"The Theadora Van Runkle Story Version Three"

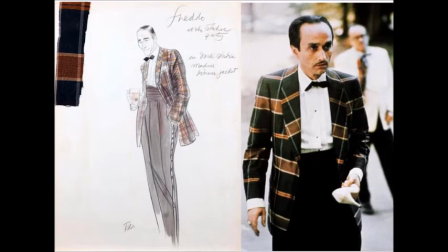Theodora deliberately put Fredo, played by the late, great John Cazale, in a plaid tuxedo with black pants and cummerbund and wife Deanna in a peach strapless gown with white fur stole,
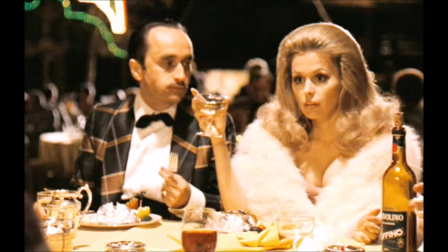so they would both stand out in a crowd dressed for church.
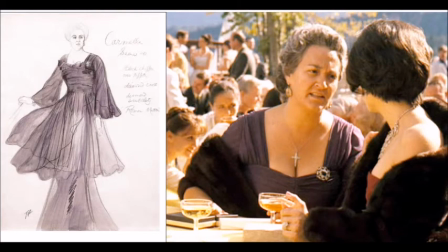Morgana King as Mama Corleone wears a formal dress of plum silk chiffon with fur, stow, and brooch, making her look like the elegant patriarch of the Corleone family.
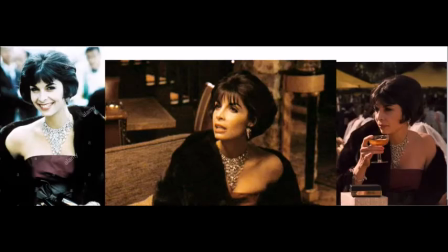Here she is joined by daughter Connie, played by Talia Shire, wearing a strapless aubergine cocktail dress with a dark green midriff accessorized with a bow, complete with black sable stow. The Corleone ladies LOVED hers.
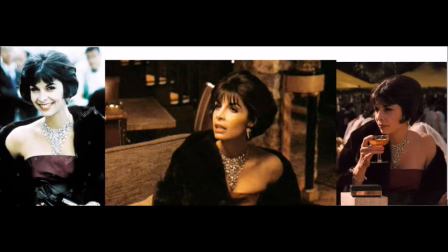The dress Connie wears shows her descent into being the bad girl, which I wish the movie would have covered more of this, but the character only has four minutes of screen time.
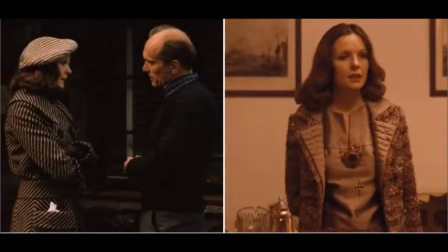Diane Keaton's character Kay is trapped in the Corleone compound, not allowed to leave, and Theodora put Kay in a striped suit to symbolize prison clothes. One of Diane's most elegant outfits is the rose pink houndstooth
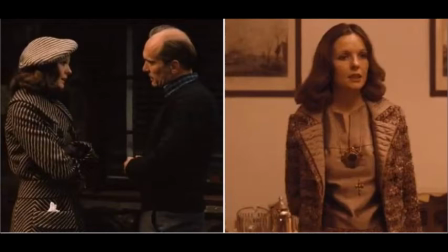Chanel-like suit when she confronts Michael about his wrongdoings and informing him she got an abortion.
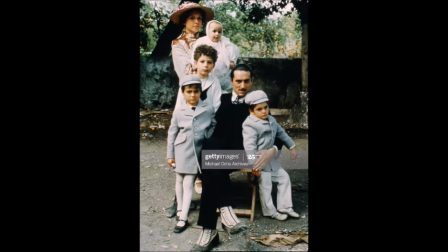The Godfather Part II brought Theodora back to her favorite era, the teens, and she dressed a young Vito Corleone, played by Robert De Niro,
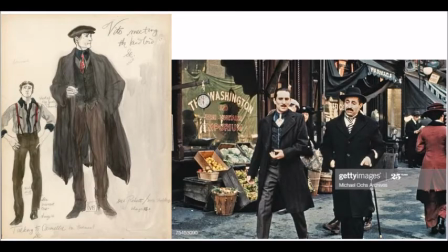in working-class attire of shirts, vests, trousers, suspenders, caps, and an occasional jacket and coat. As Vito climbs the ladder of organized crime, his clothes become more classic.
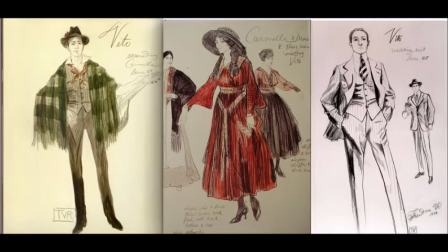Believe it or not, every item of clothing in the film was custom-made, and Theodora did extensive research on both periods of the teens and the late 50s. The Academy rewarded Theodora with her second Oscar nomination for her costumes,
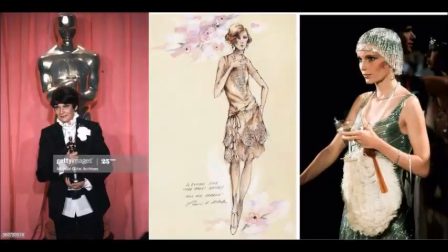yet once again, she lost to Theoni Vialderich for her Great Gatsby creations.
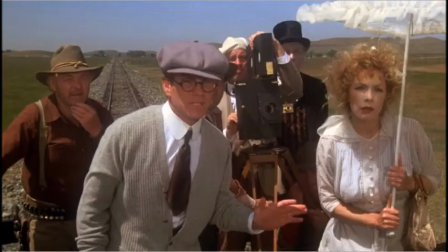Nickelodeon was a movie about the early days of silent movies set in 1911, and Theodora venturing back to her preferred era of costuming with an all-star cast with Peter Bogdanovich directing.
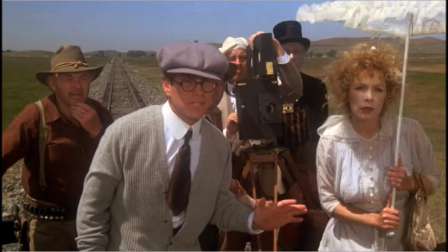The film was also another mediocre project where Theodora's design deserved to be in a better film. Nickelodeon pretty much came and went from theaters after being dismissed by critics and audiences.
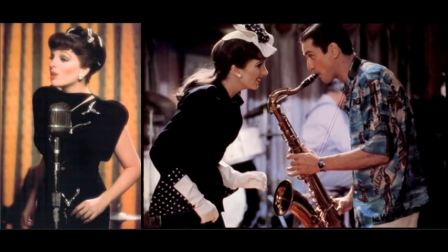With New York, New York, Theodora worked on what was her most glamorous project since Maine. The film starred Liza Minnelli and Robert De Niro, reuniting after Godfather Part II, and directed by Martin Scorsese after his success with Taxi Driver.
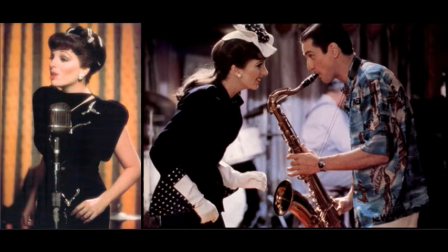Set in post-war America, 1940s,
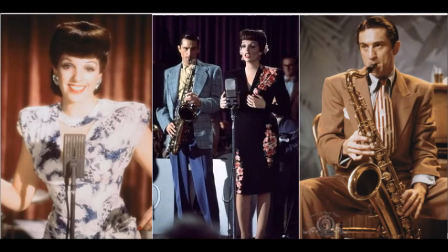De Niro played Jimmy Doyle, an ambitious musician, and Minnelli played singer Francine Evans. When watching the film, no one would ever know that it was made on a very low budget and Theodora had to beg, borrow, and steal to put together the film's massive wardrobe.
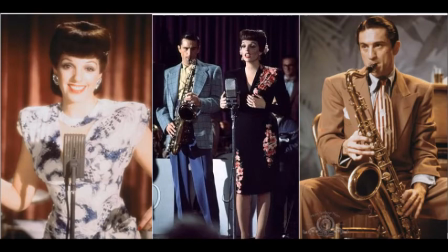De Niro was decked out in sharp suits and Minnelli in fashionable 40s frocks.
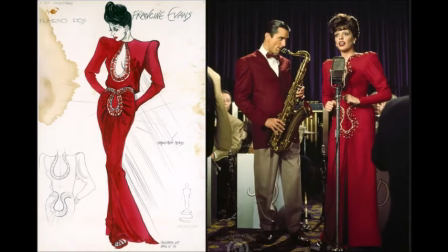One outfit that is a favorite of mine is the red dress trimmed with beads, sequins, and rhinestones. And I have to say, Minnelli never looked lovelier.
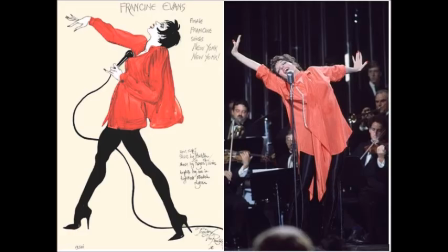At the time, Minnelli had some trouble with her weight, and a black beaded outfit that Theodora had made wouldn't fit her. And the title song of the movie was about to be shot in an hour.